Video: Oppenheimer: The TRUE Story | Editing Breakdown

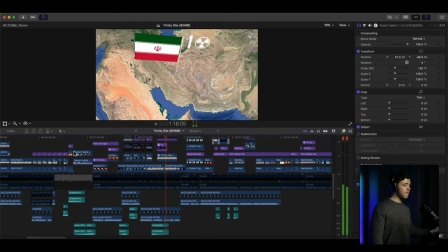And Iran wants nuclear weapons. It's not great. Now, how did we get here?
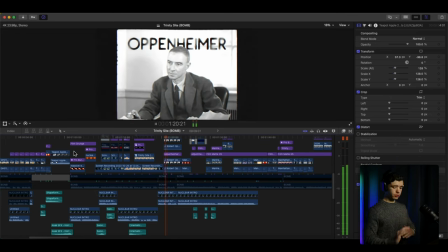A man named Oppenheimer, the father of the nuclear bomb.
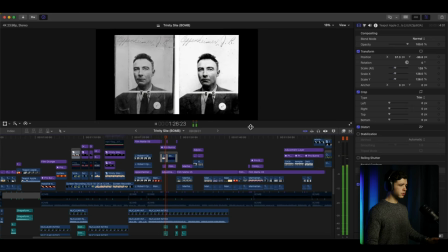In 1943, the famous physicist J. Robert Oppenheimer was named director of the Los Alamos Laboratory under the government research program called the Manhattan Project.
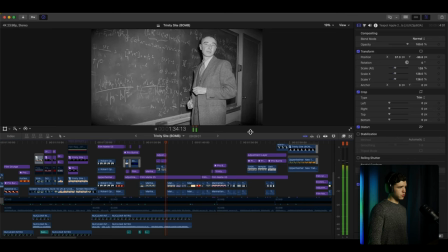He was tasked with creating the first nuclear weapon. And on July 16th, 1945, at 5:29 a.m. Mountain Time, Oppenheimer was on site to detonate the first nuclear bomb, nicknamed Trinity.
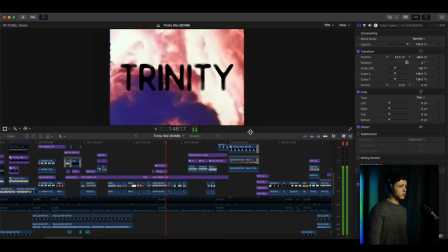Trinity created a 19-kiloton explosion that would change the course of history forever.
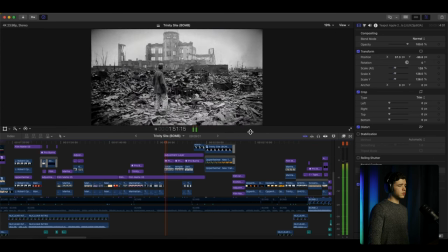Shortly after the atomic bomb was dropped on Hiroshima and Nagasaki in Japan, creating devastating,
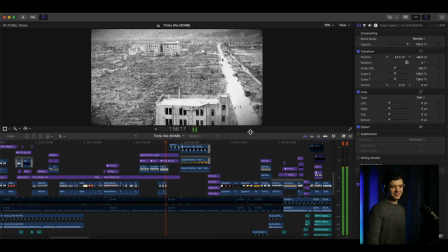previously unknown damage and ushering in the atomic age.
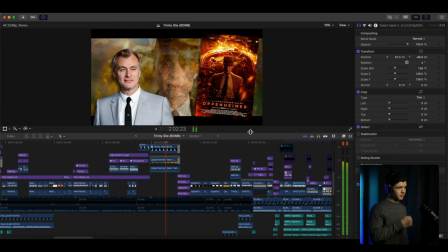Christopher Nolan's biographical blockbuster Oppenheimer went thermonuclear at the box office this summer, raking in nearly $1 billion.
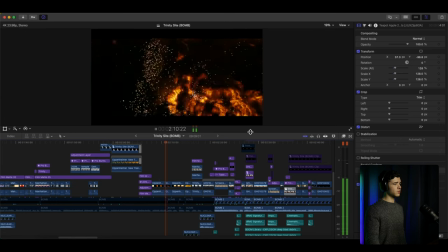But the blasts in the movie were filmed on a soundstage using gasoline and kerosene and slow motion cameras.
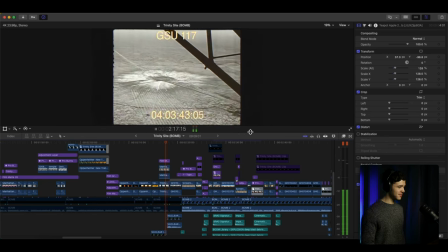The real blasts happened here, and it all started on the barren plains of New Mexico.
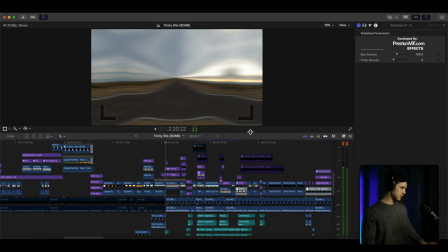That's what I'm talking about. That's a cinematic masterpiece. No, for real, I love that.
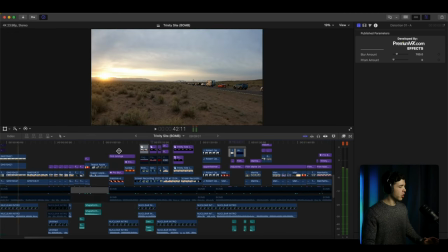Just, okay, let's go back and look at it. So we start back here as the explosion hits and the music changes
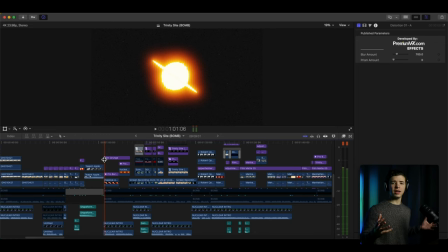to something equally or even more cinematic and also dramatic as well, which I love this track, especially for this. Nuclear weapons are having a moment.
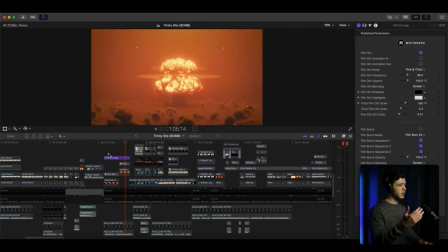So you've got the explosion, another explosion while he's explaining everything.
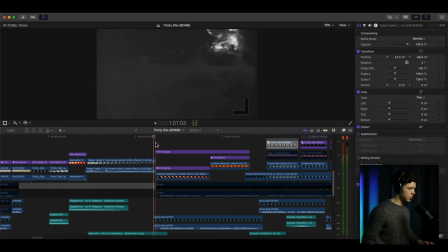And then I also added this riser here that really,
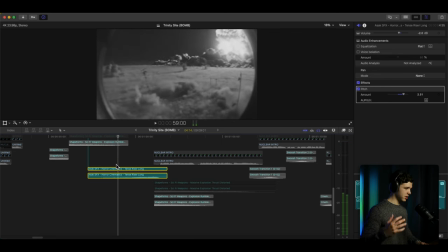you know, brings out the tension of going into the next spider.
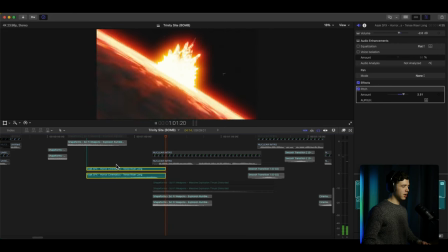Right?
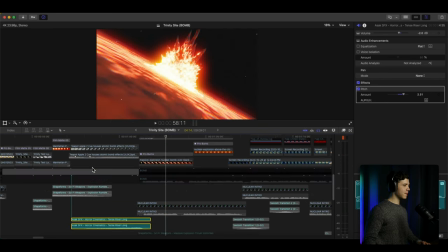So that's what it sounds like. It really, and the camera shakes too from the explosion from the clip.
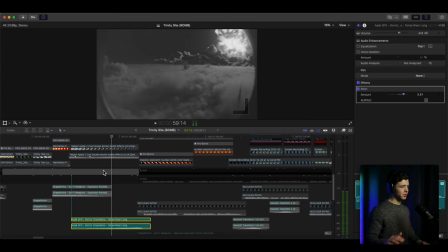So that helps as well, but
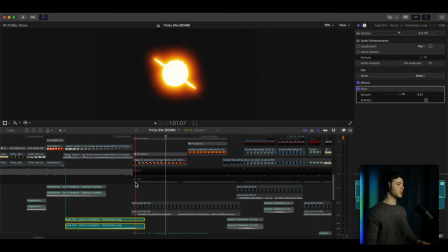really brings tension to the next shot of the explosion and the music change, which I think is pretty cool.
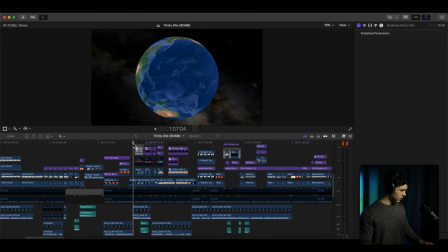And we got this section here that is spinning around the Earth, and I tracked
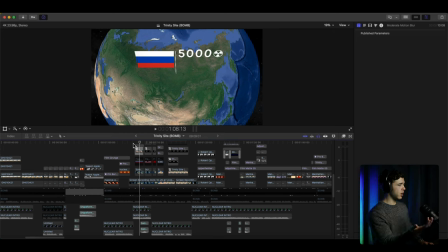the number that he's saying of nuclear bombs, nuclear bombs, right?
It has 5,000 nuclear weapons.
Weapons, all right. So, and then you got the flag attached to it, and then it spins around to America.
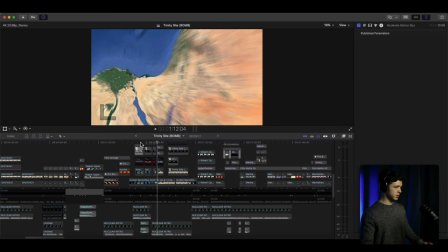Again, stating the number, spins faster and faster and faster.
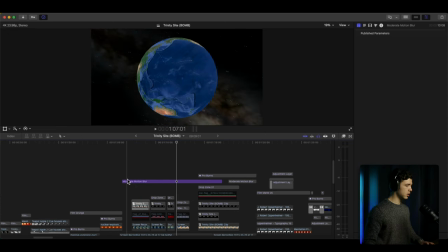And there's motion blur over top all of this, which really makes it look clean.
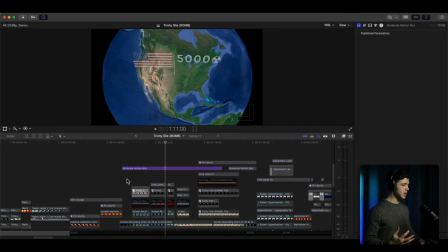If you haven't heard me that, if you haven't heard me say that before,
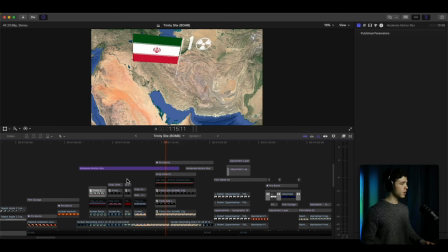it makes it look clean. And then you go through this section,
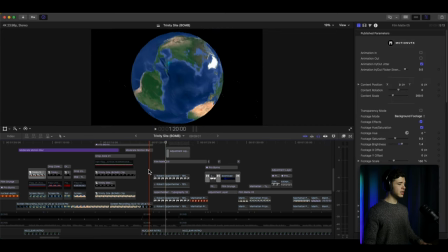zooms out, spins out from the world, and then it cuts to a clip of Oppenheimer.
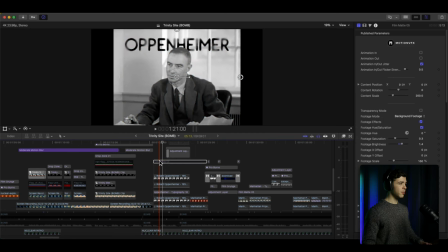And again, I've got the frame. It's a square clip, but I decorated it a little bit more to give it more of a vintage.
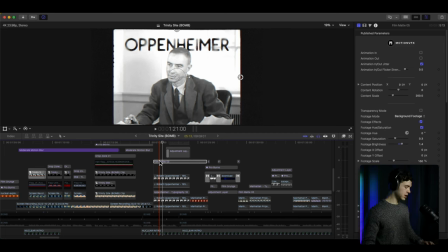Oh, I gotta speak better to give it more of a vintage look.
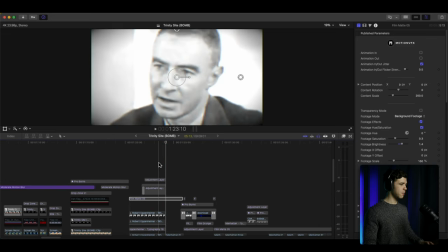Right? Chops in, makes it more dramatic, cuts in on his face,
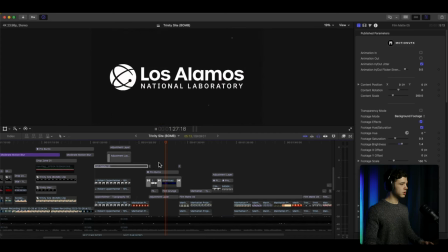shows more background clips, flashes, vintage background.
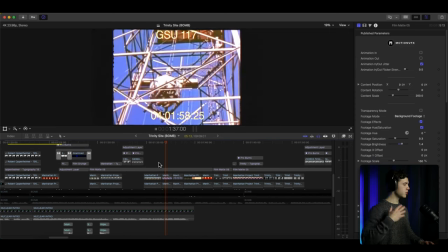Right? And pretty much just cutting through old clips while he's explaining everything.
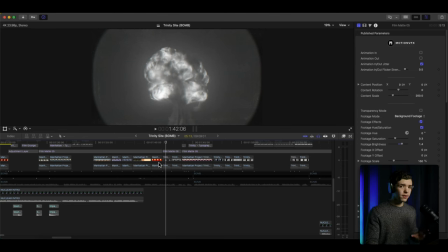And now if you look back here, pretty much every shot is cut, which is why it flows so nicely,
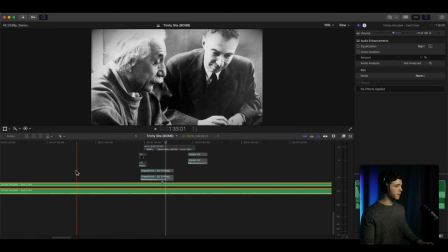is it's cut to the track. And it just, I love it.
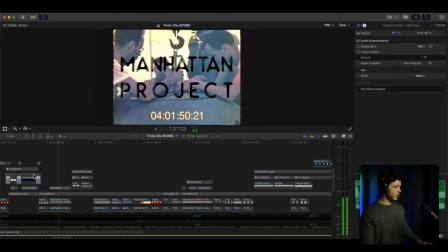Right?
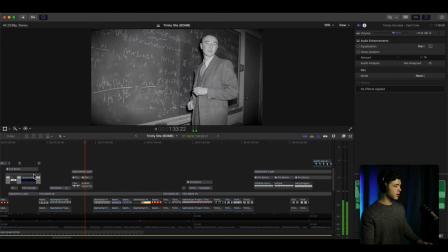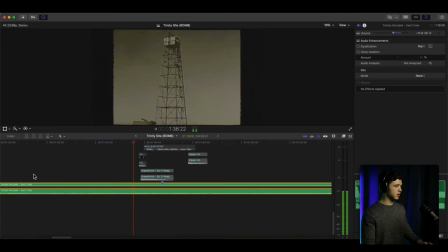Right, it even, like, there was no cut here,
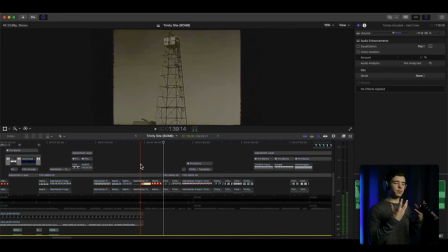but I positioned it to where the bright explosion happens on the tempo of the beat, right? So it's cutting.
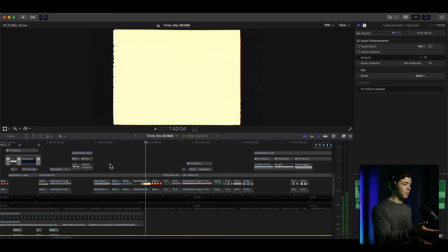Boom, and then literally, boom. Cuts again.
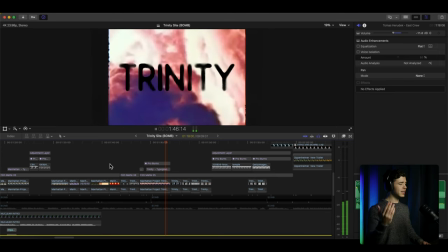Right, and he's explaining more here.
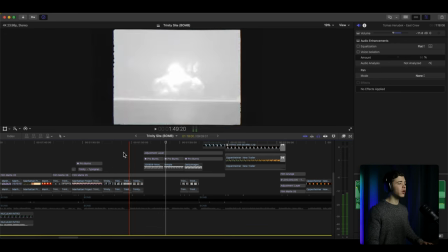And it starts getting a little bit more dramatic. And so I'm holding on these clips or these pictures a little bit
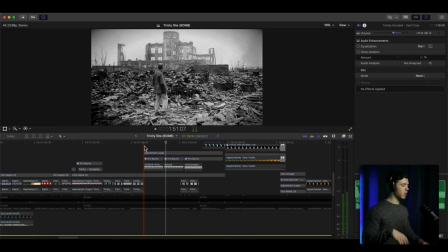longer than the tempo before to really focus in on everything that he's saying.
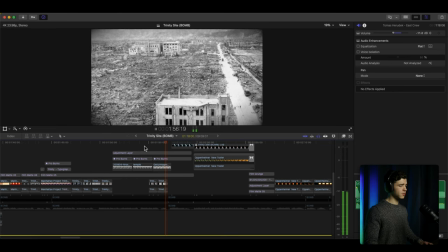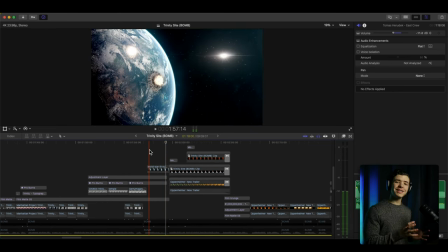Even here, I positioned it to where the third explosion, where he's talking about World War, what does he say here?
And ushering in the atomic age.
The atomic age, right? Talking about bombs and stuff. I have it to where the third
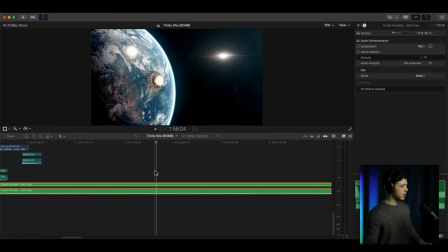explosion happens on beat as well. Right?
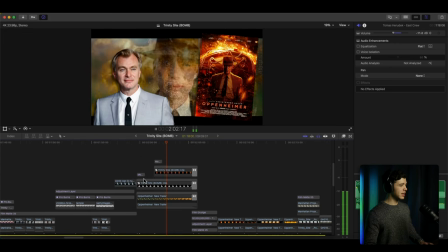Again. On beat, on tempo, holds on a little bit more while it's building up.
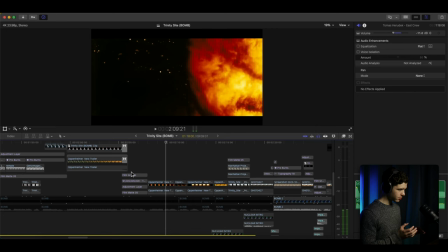Right? And it goes quiet to really hone in on what he's saying and for dramatic effect and just really piece together the drama.
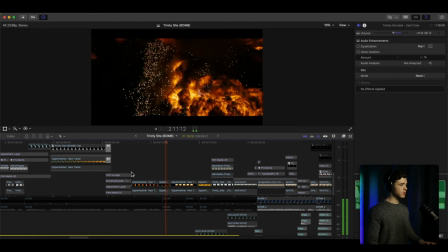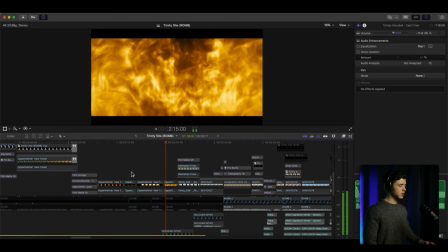Right? Every cut is on beat.
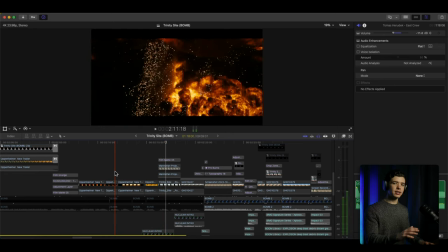So focusing on that.
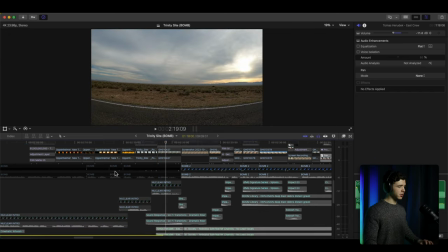And then, yeah, it goes silent, but it fades out.
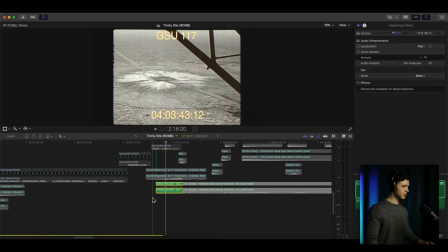Here, believe me, trust me, it was better than that.
So it has that echo fading out.
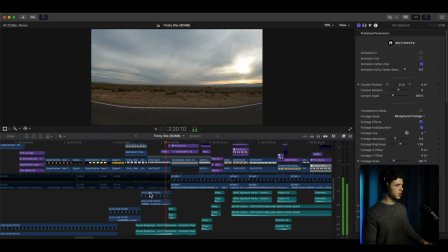And it all started on the barren plains of New Mexico. So what does the site look like today, almost 80 years later?
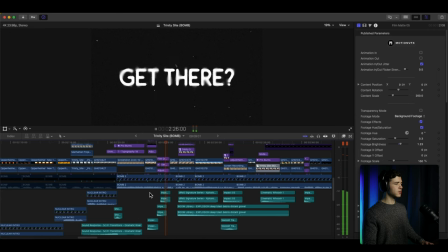Is it still radioactive? How do you even get there? We went, and it blew our minds.
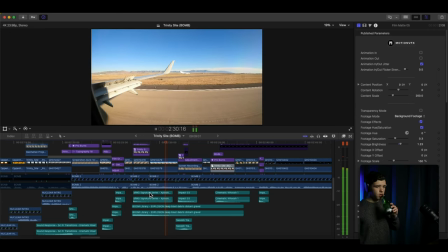The Trinity test site is approximately 2 hours away from the nearest airport in Albuquerque, New Mexico.
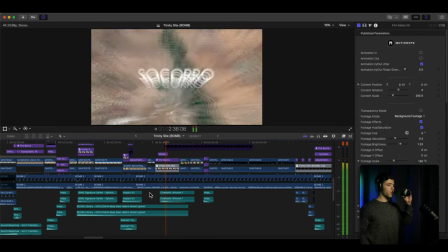Once you get there, we rented a car, drove south to Socorro, a little town with the closest hotels and restaurants to the site.
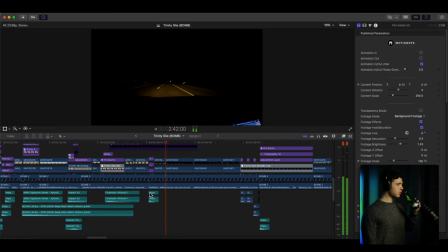The next day, we got up at 4 a.m. to beat the crowds of thousands that show up every single year. The line starts at the Stallion Gate, which is not easy to find, especially when it's pitch black outside.
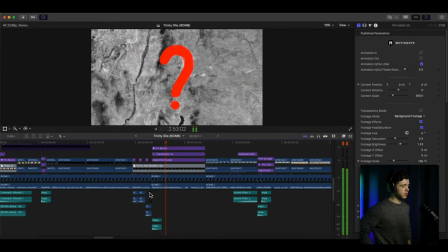GPS will not help you get there. Remember, this is a top secret missile test facility, so it's by nature hard to find.
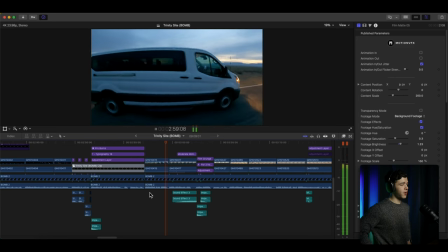And by the time the Stallion Gate opened at 8 a.m., the line was as far as the eye could see.
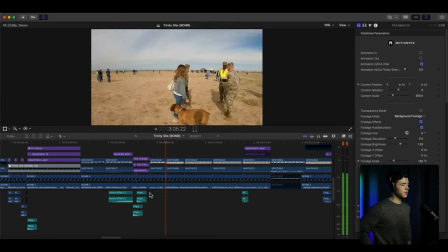After waiting for 3 hours, the military let us in. The property was crawling with Army, military police, National Guard, and paramedics.
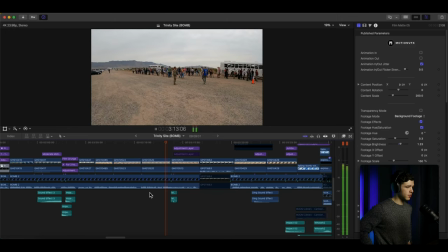This area operates as a top secret missile range, so these military members did not want to be filmed.
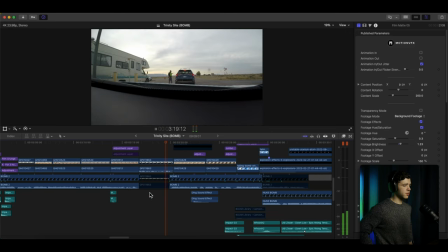Is that on? That GoPro? Yeah. Yeah, I need you turned off. Oh, okay. The first artifact you can see on the way to Ground Zero is the steel.
Okay, stopping there, going back and looking at it.